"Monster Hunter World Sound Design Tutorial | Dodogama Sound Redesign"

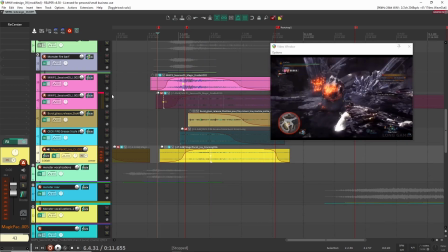37:21 So that is the sound.
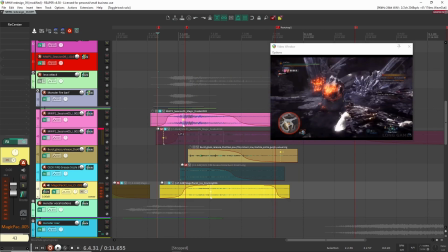37:22 So altogether now with this, so that is the fire barf sound, for lack of a better word.
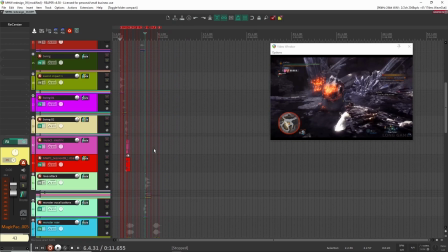37:32 All right, so I think that is it for the monster sounds. So let's go over some of the character sounds now.
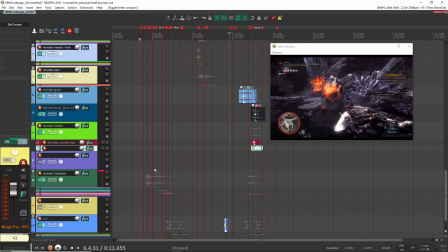37:37 Just some final details. Oh, actually, there was one more interesting monster sound, which were the footsteps.
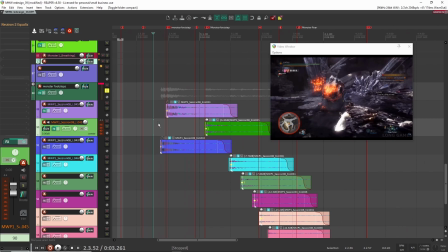37:42 And these were kind of interesting because a lot of these are just like design kicks that I had from before.
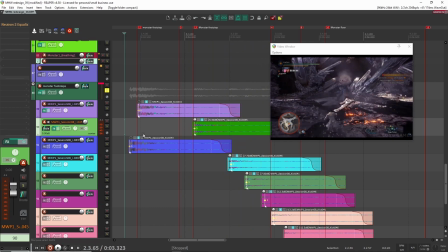37:47 So they're here. Let's have a listen. And you'll notice that they sound kind of weird, especially here. You'll hear like a big dip. And the reason for that is because I am sidechaining the weapon sounds into the footsteps because I don't want to hear the
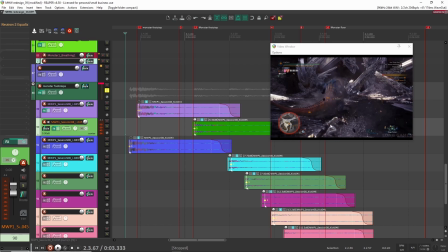38:05 footsteps when I'm hearing the weapon sounds here from the character because that's more important because a lot closer to the player. So that's what's happening here. So if you see here, I have track spacer on here and I have a whole bunch of sounds coming into here from the character sounds because I always want that to be at the forefront. Apart from that though,
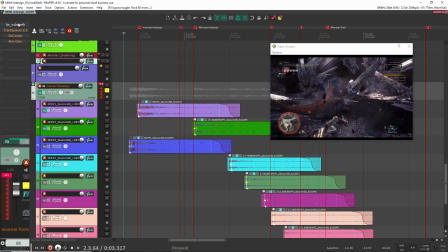38:23 like these are just kick sounds. So if I take everything off, right, so that's what it sounds like. It's just a whole weird bunch of kick sounds that I designed. And then what I did is, let's have a listen here. Let's have a look. Let's put this on first.
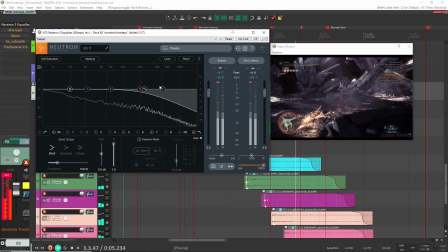38:39 So cutting out some of the highs. And you can see here I'm modulating it over time as the monster is getting further away.
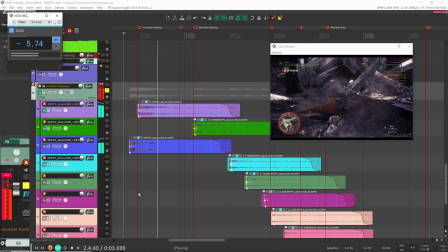38:46 I want less highs. A bit of gain here. Just bringing it down.
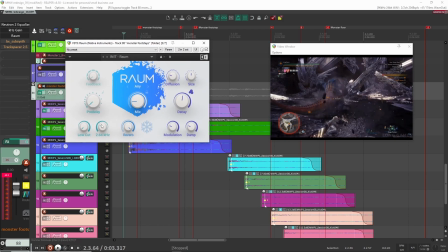38:52 Here the reverb, again, same thing here, 2.5, well, it's 2.6 this time.
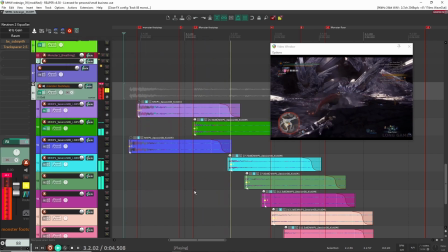38:58 3.2 in terms of reverb tail, and the mix at 14.5. Right, so it just feels like it's in this big cavern.
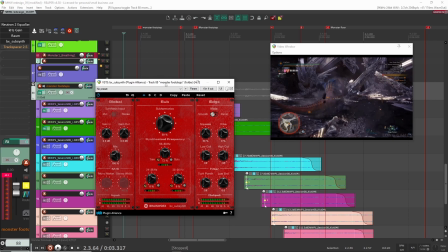39:08 Next here, I had subsynth. This to add some of that low weight to the sound.
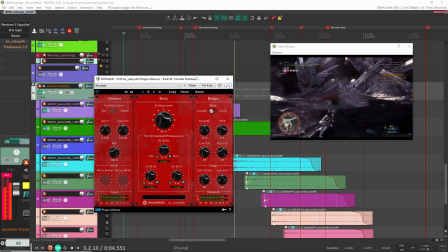39:16 So without it, it sounded kind of okay. Like you get a lot of that character of the like footsteps walking around, but then with this on, you get a lot of that sub, and it just kind of makes the monster so much more bigger now.
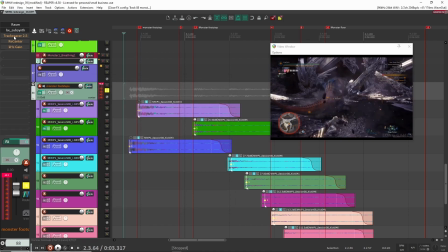39:30 Right? It just really works really well right there. Track spacer again, like I mentioned before, for the character.
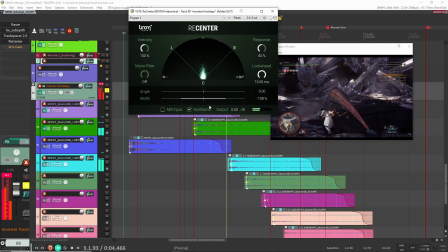39:35 Recenter here just to position the sound. And what's interesting here is I'm modulating the width over time. Because as the monster is getting further away from the player and from the character, suddenly I wanted the footsteps to feel like they were more in this big environment, in this big cave.
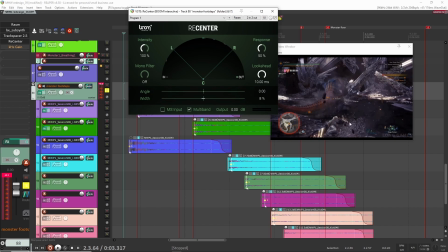39:54 So that's why I'm increasing the width. So at first the monster's close to us, so it's very narrow. And then as it's getting further away, I'm making it a lot wider.
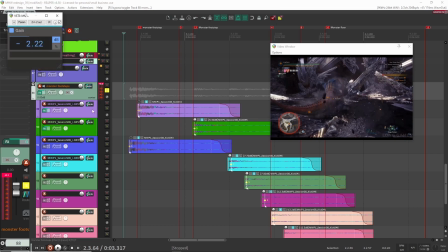40:01 And then finally here, gain again, just to balance out and mix the sound. Okay, so that is the monster footsteps. So if I play it in context,
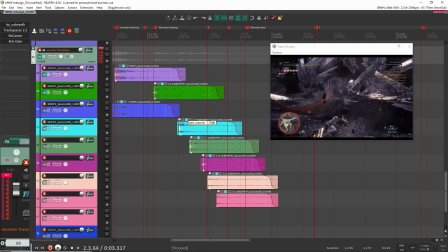40:17 right, you can hear right where the monster, where you hear like a duck here, you can hear the weapon swings and the weapon hit.
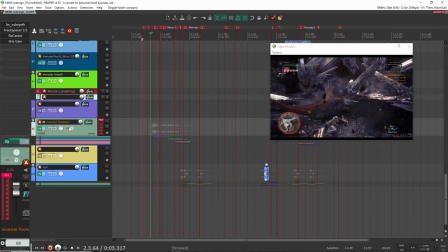40:23 All right, but those are the monster footsteps. And I don't think I did any processing on these.
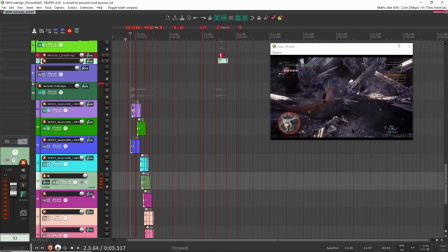40:29 Yeah, they're just kicks that I designed, and I just drag them and drop them right into here, just like that.
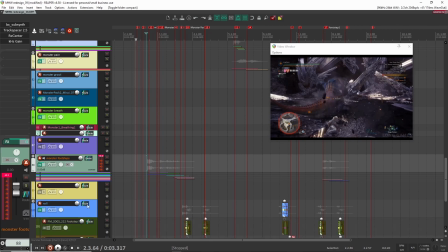40:38 All right, let's go over some of the character sounds. So I think for the character sounds, it was mostly like the rolls here, which were interesting.
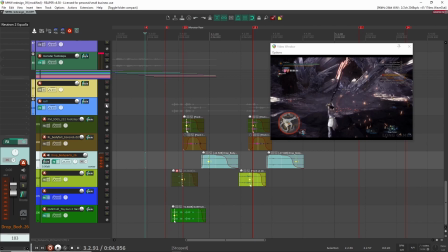40:46 So the character rolling sounds like this.
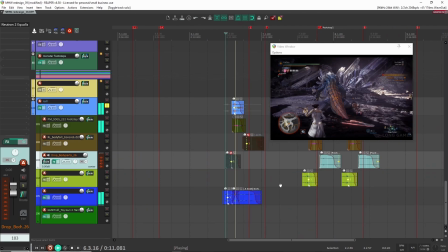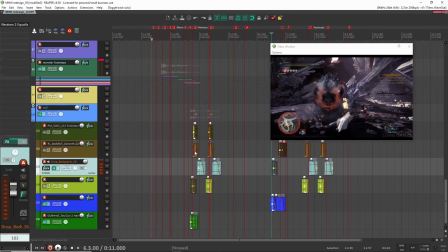40:56 So it's very subtle, and it's more like Foley work, and I'm not like a Foley artist, so what I'm doing here was not,
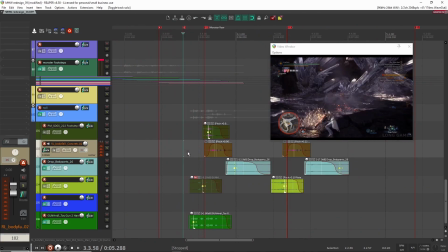41:02 I don't think it was like, I'm sure other designers could do this a lot more detailed than I did here. But I did want to put something because it was really obvious that there was nothing there in the scene.
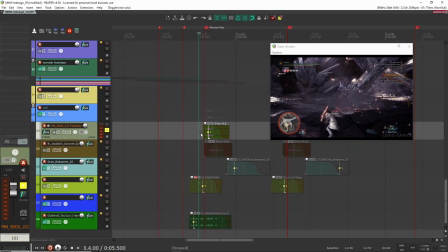41:16 So let's go over how I created this and what I used to create these roll sounds. So the first thing was a body fall. This is from a library that I had. So I just searched for like a body fall just to get that going.